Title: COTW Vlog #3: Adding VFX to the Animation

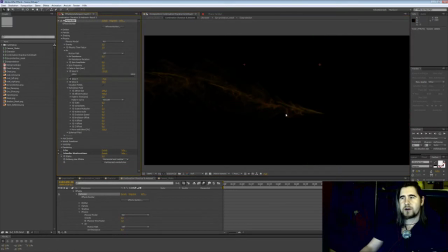And if I deactivate it, you can see basically how the parameters will be influenced and how this looks like. And because it's in the background and I don't want the audience to see this digital effect, I usually put a
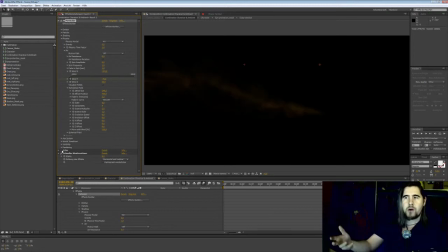blur on top of it, because within the motion you will recognize it as smoke, but when it's very clearly defined and very sharp, it's not very how do you call it? It's not very convincing, basically.
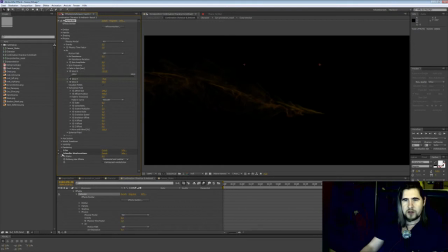So yeah, I usually for all kinds of particle effects, I usually try to put some kind of blur on top of it, maybe motion blur or just general blur, because in reality, whenever you have smoke,
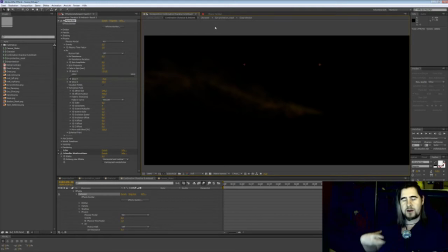it's constantly moving, and the eye also sees this sometimes, especially if it's a very strong or influenced by a strong wind, smoke influenced by strong wind, it will appear blurry.
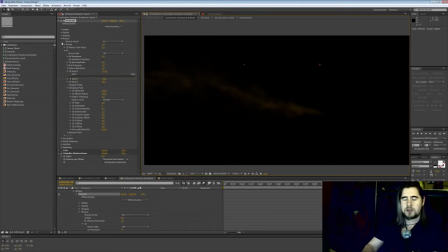So I try to activate motion blur whenever possible, because it also helps me to keep the eye distracted from all the mistakes I could be doing in the animation. So let me go back a few steps.
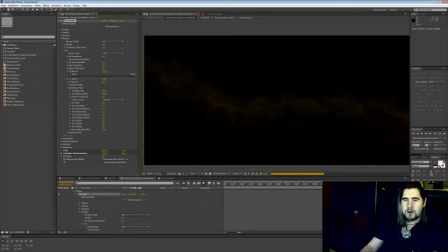All right. So yes, this is my bottom layer. Then on top of it, I have another emitter, and it emits basically just random particles.
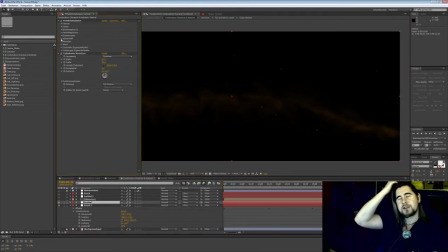It's a cheaper emitter. It's built into After Effects. And the same goes here as well. I put some kind of distortion on top of them, so their path is a little bit non-linear.
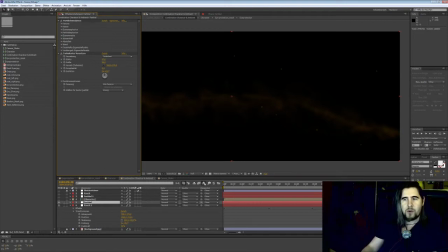And I also apply motion blur on top of them, so you have the impression of dirt flying across the camera at strong winds. The next layer is my camera layer, my character layer, and then we have the same stuff happening in the foreground.
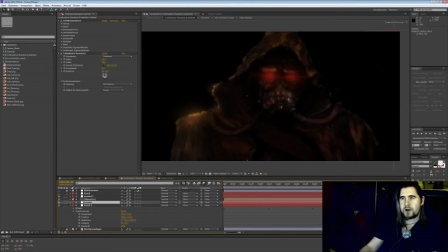We have bigger dirt particles on top of the character, which doesn't show because the seed is very random. Sometimes they appear, sometimes they don't. Let me see, maybe we have bigger particles somewhere here.
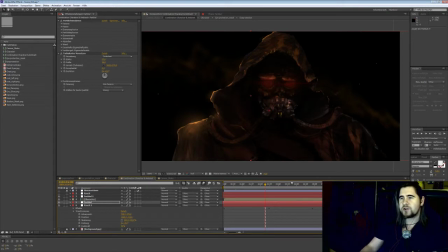Well, these bits and pieces you see are basically the dirt generator, if you like. And then, once again, smoke in front of the character. So all this layering sums up to
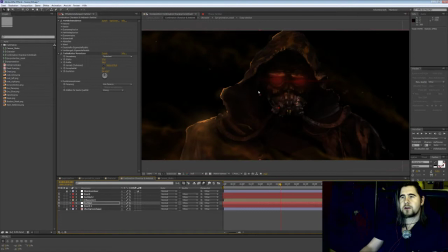5 layers and plus background, so 6 layers.
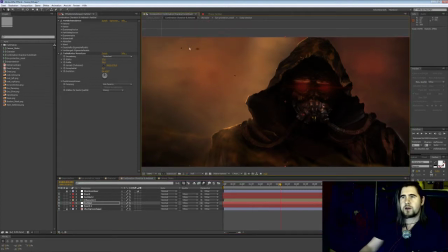And it creates this illusion of depth. Here we have one of the cheaper particles. You know, you probably can see the quality differential between the plugin smoke and the After Effects particle emitter.
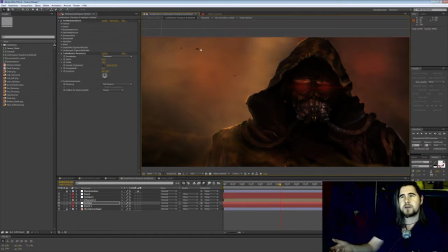But when you have motion blur on top of it, it kind of, the eye buys it, right?
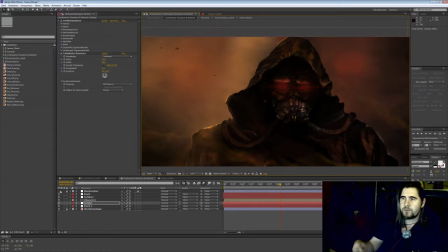But there's another layer which I like to add, and this is basically a mask that defines certain areas as blurry as well. And this mask is basically elliptical. As you can see, this is the mask, and it has a very soft edge.
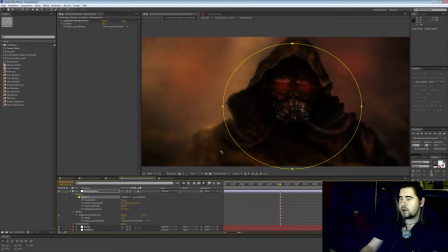And once I activate it, you will see that everything outside the mask is blurry, but in a specific way, because as I said in my last episode, I want to avoid the eye catching
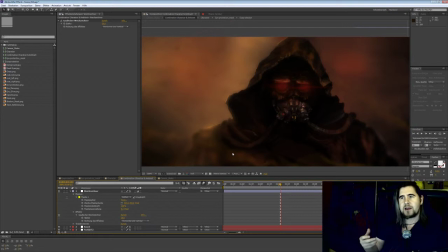mistakes, maybe badly cut out layer or something like this. So I try to shift the focus of the eye to the area which is sharp, you know.